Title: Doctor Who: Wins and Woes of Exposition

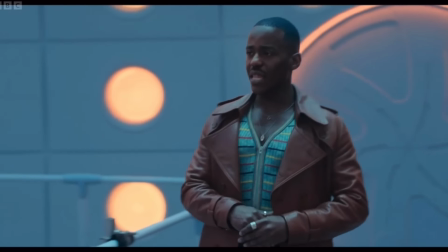8:14 I do wonder if new viewers thought this would lead to more,
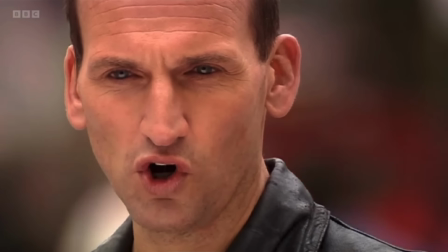8:17 because can you imagine watching this for the first time There was a war and we lost. and then never finding out more about it?
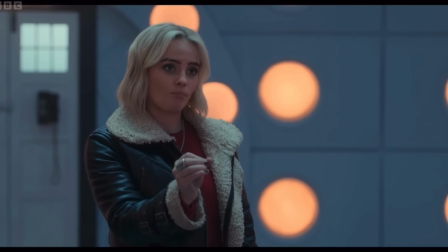8:24 That'd be odd, and that's kind of what happens here for new viewers who didn't watch the Chibnall era.
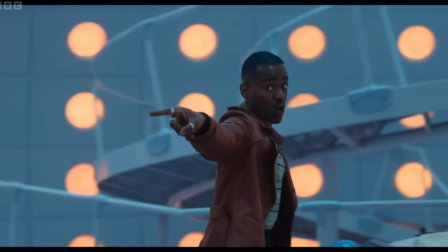8:29 But anyway, we don't learn anything new about these characters, we don't see an interesting side of their personalities, which is very different to the similar scene in End of the World.
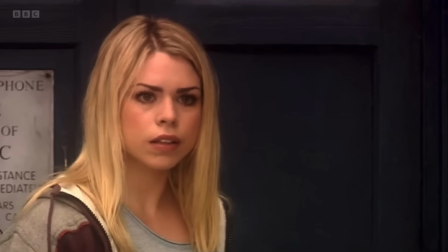8:36 I would say that this scene basically establishes the Doctor and Rose's relationship going forward.
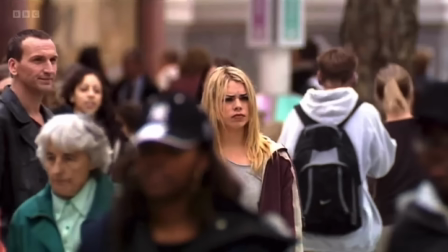8:42 Their care for each other, their friendship, it is all there. Firstly, the whole episode tells us so much about the Doctor.
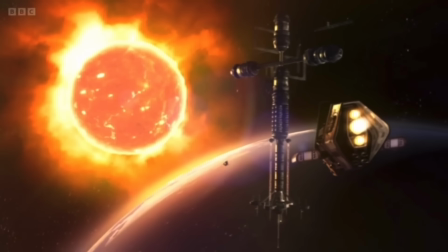8:49 He takes his new friend to see her world blow up and thinks that's a fun day out. He's a fucking nutter and I love him. He's a man who's numb to it, the darkness, the death, it's just such a part of his life he doesn't stop to think how it may affect Rose.
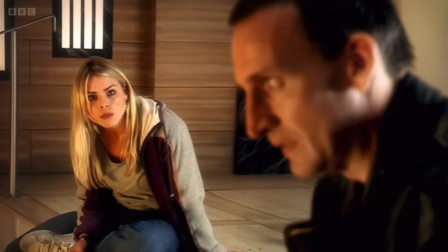9:01 He's almost desensitized to it all, and then in the last scene we find out why. That's lovely, that is so good.
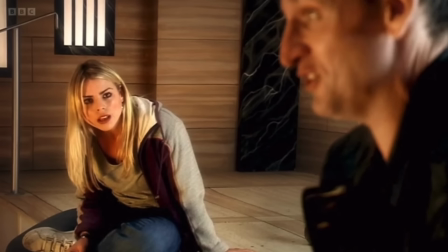9:08 And we learn so much about Rose here as well. She spends a lot of this episode annoyed at the Doctor and feeling out of her depth, but as soon as the Doctor opens up to her, she's there for him.
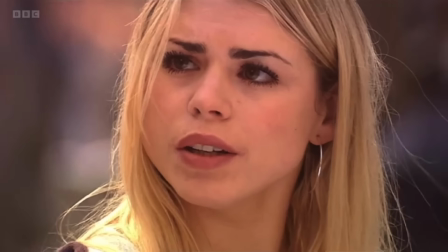9:16 And at the end, they get chips, they have each other. It's simple and perfect in every way.
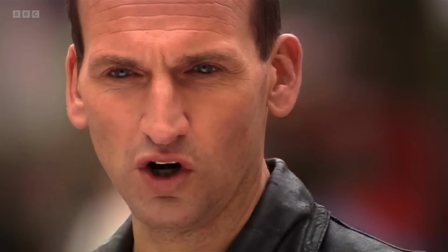9:24 The End of the World and Gridlock share a lot of similarities between the final scenes, but also as episodes as a whole.
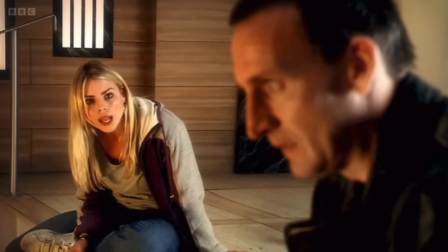9:29 Both explore the Doctor and Companion's dynamic and the realisation that they have just ran away with a complete stranger.
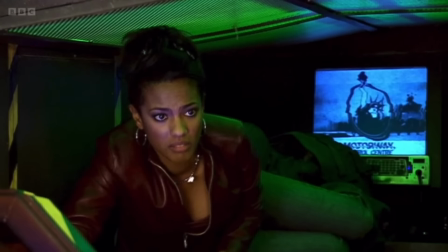9:34 Both episodes split the Companion and the Doctor up and put them in extreme danger. That rhymed.
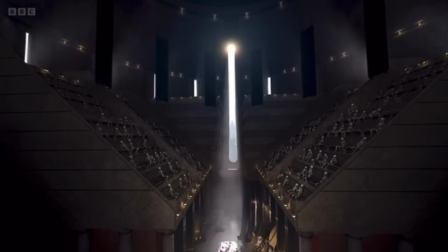9:40 Both feature the death or the near death of a planet, with New Earth under quarantine and all those above the motorway being dead, and with planet Earth blowing up.
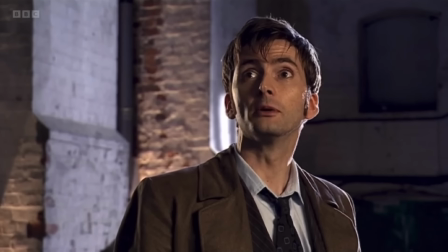9:48 And of course, both end with the Doctor telling the Companion that he is the last of his kind. And
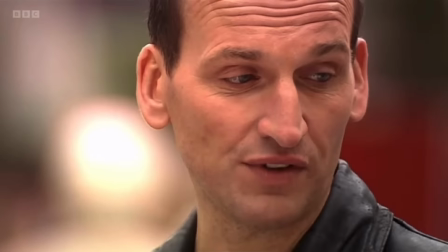9:52 I think this is the reason both final scenes work so well, because they thematically connect to the story we've just watched.
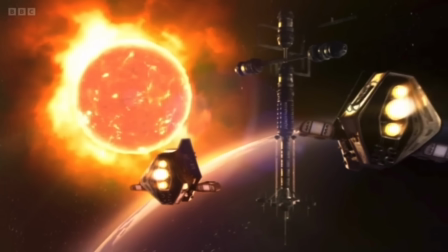9:58 We spend 40 minutes with Rose coming to terms with the fact that planet Earth is dying. The whole story is about the loss of life and the extinction of a whole race of people, with Joan Rivers claiming to be the last of her kind.
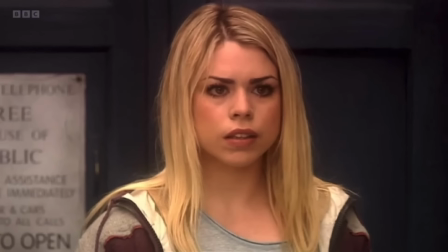10:08 So this ending isn't just a twisty reveal, nor is it just tagged on at the end. Instead, it's almost an epilogue to the tale we've been following.
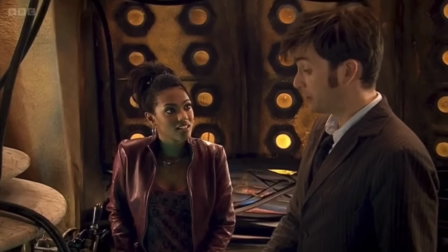10:15 And the same can be said about Gridlock. The episode basically starts with the Doctor lying to Martha,
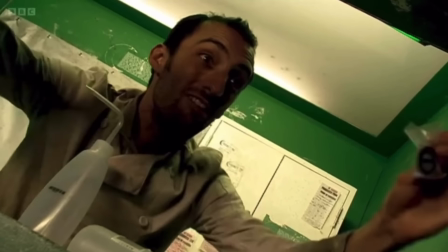10:20 and then what follows is a story that features people hiding their true feelings and emotions, a planet that lied to those trapped on the motorway,
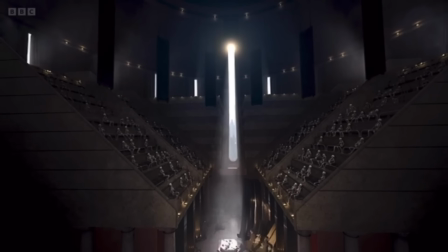10:27 and an event that almost caused the entire population to be wiped out. And the final scene captures all of this.
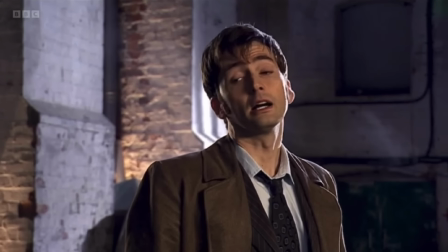10:33 The Doctor has to admit to lying at the beginning and then goes on to explain how he became so alone in the universe.
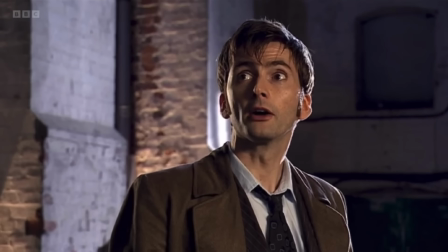10:38 Yeah, we could have had the Doctor tell Martha about Gallifrey in the Shakespeare Code, but it wouldn't have linked to anything in the story.
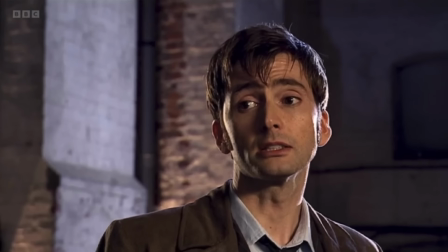10:43 It would have felt like we'd paused to deposit information that she needs to know, rather than feel like a natural conversation and conclusion to an episode.
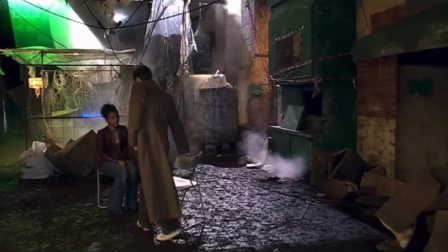10:50 I do think sometimes writers go on about theme a little too much,
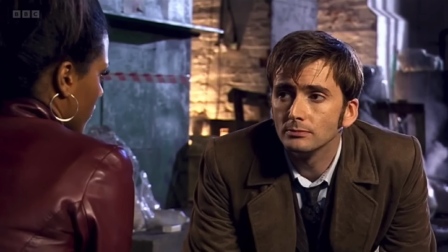10:54 but here you can see when theme is done right and everything feels connected, it can be an incredibly powerful tool.
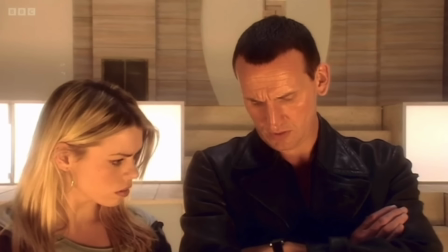10:59 And tonally it all fits too. 2 episodes that explore death and the end of a civilization ends on a somber note about the Doctor being the last Time Lord.
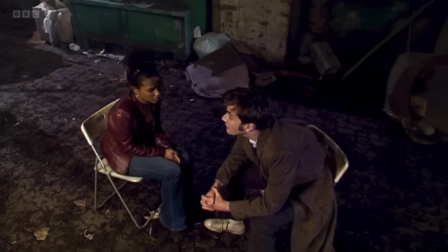11:08 It all fits, everything feels purposeful. So much so that it doesn't feel like exposition, it doesn't feel like information being deposited.
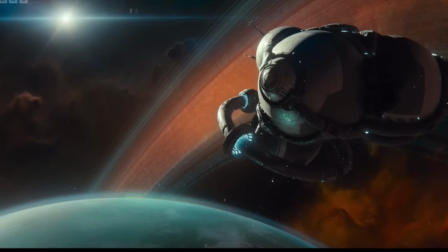11:15 Instead, it feels like the only possible ending. Space Babies ends on a spaceship farting.
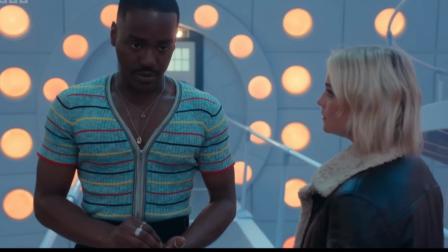11:20 It also has the Doctor talk about genocide, a monster made of bogies, the Doctor refusing to take Ruby to the church that she was left at, a nanny system that bleeps out swear words,
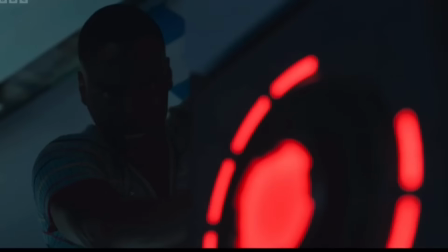11:28 children being grown and abandoned, and the weird Sugar Babes reference that doesn't work because they cut a scene from the beginning.
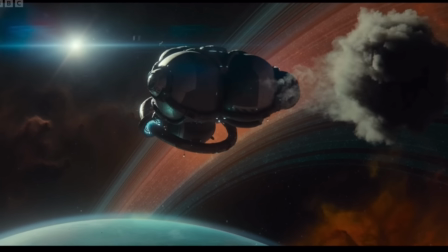11:33 However, I would argue it wouldn't have worked either way. That's my opinion, I'm just saying. Because tonally, this episode is messy.
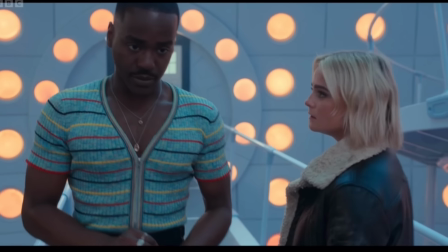11:40 And I'm not saying that you can't play with tone, that you can't change things up to disarm and shock an audience, but that needs to be well crafted.
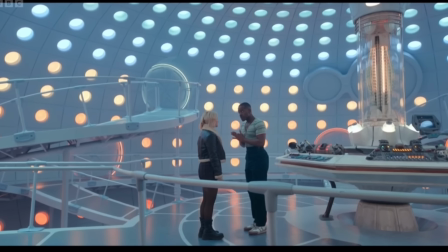11:47 And Russell can do that, by the way. I'm not saying he can't. It's a Sin will have you laughing one minute and crying the next.
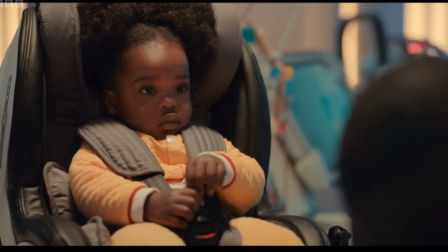11:52 But Space Babies is just so cluttered with nonsense that the tone is almost non-existent.
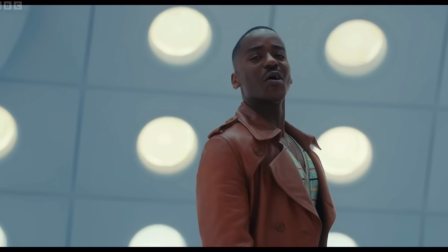11:56 The opening scene of constant information feels tonally and thematically detached from anything else that follows it.
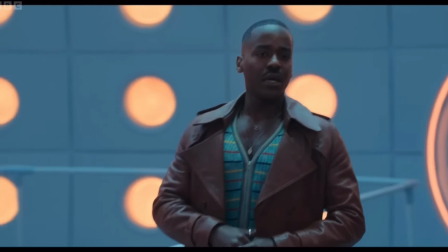12:03 And it's not entirely, the episode does try and link itself back to being the last of your kind, the only bogey left in existence, but it doesn't work.
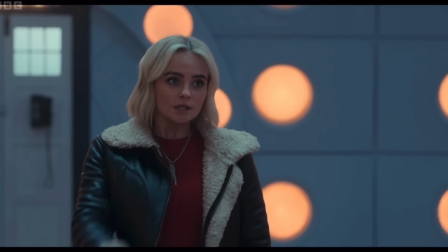12:10 It feels forced because this exposition doesn't feel necessary, so calling back to it feels empty.
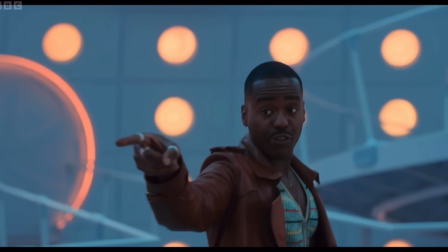12:15 Because his planet being gone is given the same amount of importance as Time Lord's names being posh or what the TARDIS initials stand for.
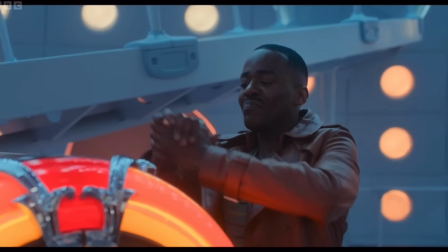12:22 It feels more like a fact that we're meant to remember than a moment we're meant to sit with.
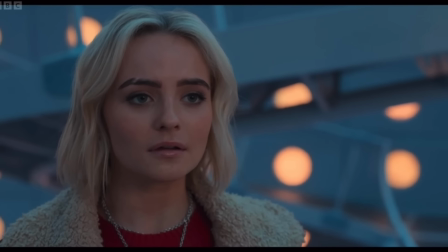12:26 Also, and I'll never understand this, why is this episode and the series as a whole not cemented in its focus of growing up not knowing where you come from?
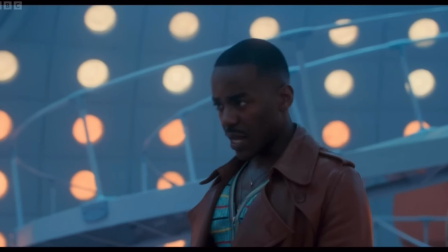12:34 Themes of abandonment and adoption and chosen family, and I know people will say it is there, but I don't think it's used nearly as well as it should have been.
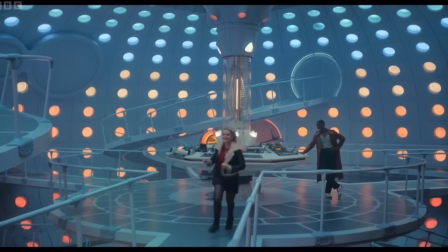12:41 Instead, all of it is pumped into Ruby's mystery rather than the factor that connects her and the Doctor, and most importantly, things that inform her views and actions as a character.
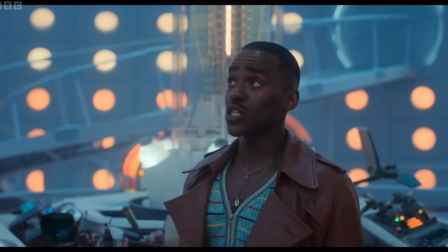12:50 And again, this episode does try to do it too. It ends with her visiting her adopted family, but it's messy.
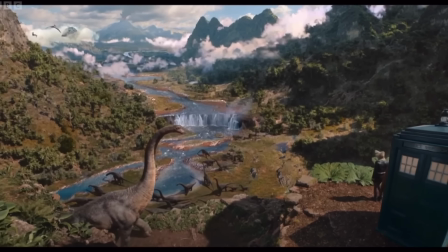12:55 It's not earned, and this opening scene, this checklist of must-know facts, doesn't connect back to it at all.
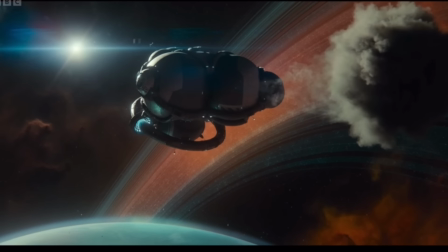13:00 I think for such a silly comedy episode, it is trying to do far too much, and due to that, every bit of information feels aimless.
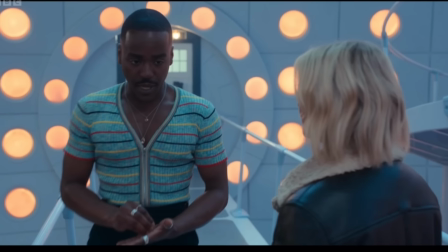13:08 And when exposition feels aimless, it feels incredibly noticeable.
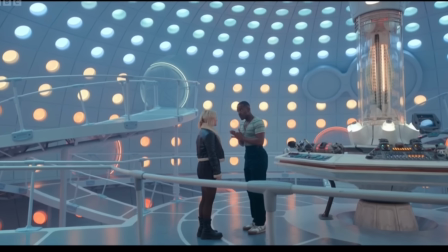13:12 And I think what's so interesting about looking at 3 very similar scenes by the same writer is it shows just how easy it is to get these things wrong, even if you've done it brilliantly before.
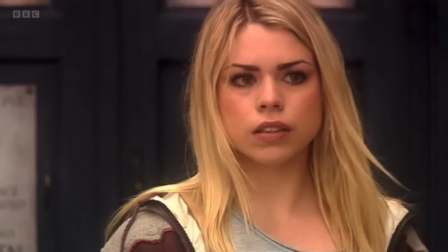13:21 I keep seeing Doctor Who fans online say that Russell T Davies is a bad writer, and I don't want anyone to think that's what I'm saying in this video.
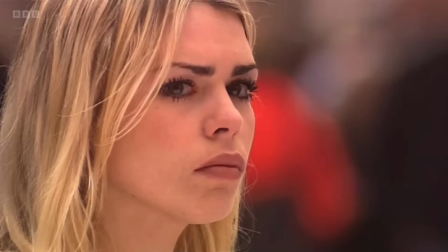13:27 Nor am I saying that he's suddenly become a bad writer overnight.
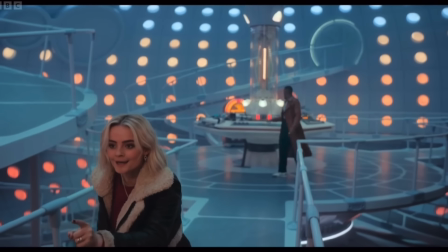13:30 I'm not a fan of this era of Doctor Who, but he is an incredibly talented man, and I can't wait for his new drama on Channel 4 next year.
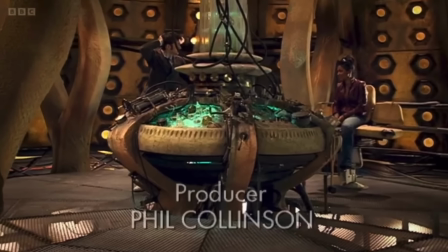13:37 But I think taking scenes from the same writer and studying why some work and some don't is such a good thing for new writers to do.
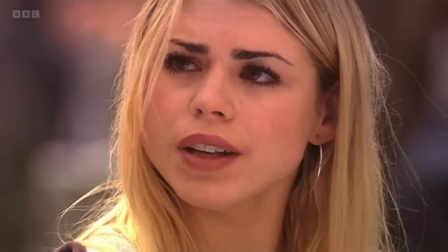13:43 Because although you can read the how to write books and all that,
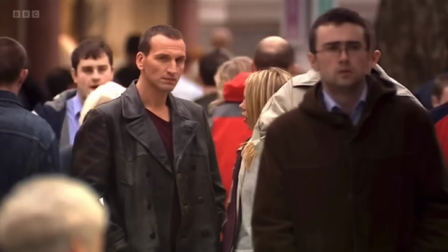13:46 actually watching it yourself and being able to feel it as an audience member is so much more interesting and important.
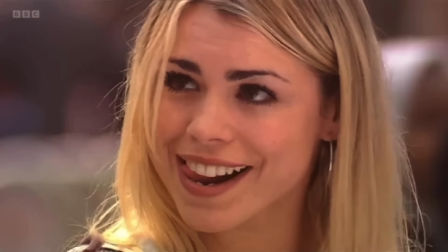13:53 Because if you're writing to impress your other writer friends, then you're in the wrong industry.
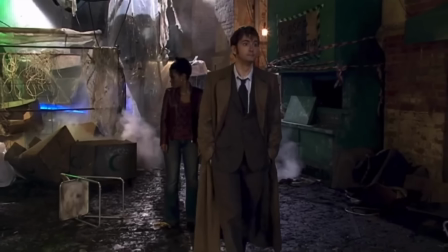13:56 It's about how you affect and move an audience, what you want the young viewer to go away and think and play and dream about.
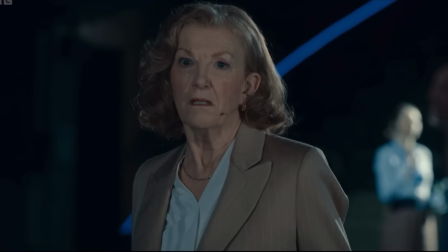14:03 Do you dream about being an ambulance?
The end of the world and Gridlock scenes offer so much more for an audience.
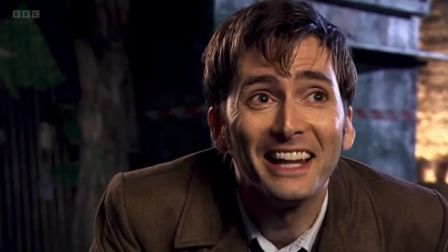14:11 It offers emotion, intrigue, setup and payoff. Getting to hear the 10th Doctor speak about his planet like that is 3 years worth of build-up.
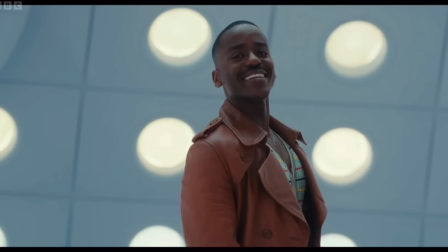14:19 The Space Baby scene offers nothing extra other than the very words that are being spoken, and that's why in my opinion it feels hollow.
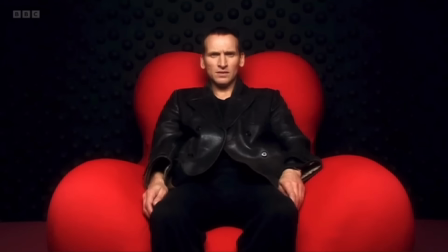14:26 You get the information, but you're left asking, why should I care? I'm enjoying making these exposition videos, so if you would like to see another one, please do let me know in the comments below.
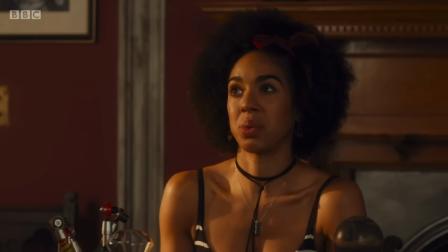14:35 Also, I'm getting ready to start work on my I Wrote a Doctor Who episode video, so you'll be able to start judging my writing for yourself soon.
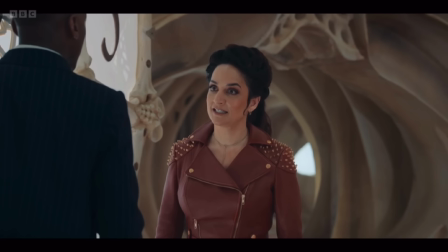14:41 And if you don't think I've been harsh enough on bad writing this video, I've attached my monster review at the end, which is one of my longest and definitely my most angriest video yet.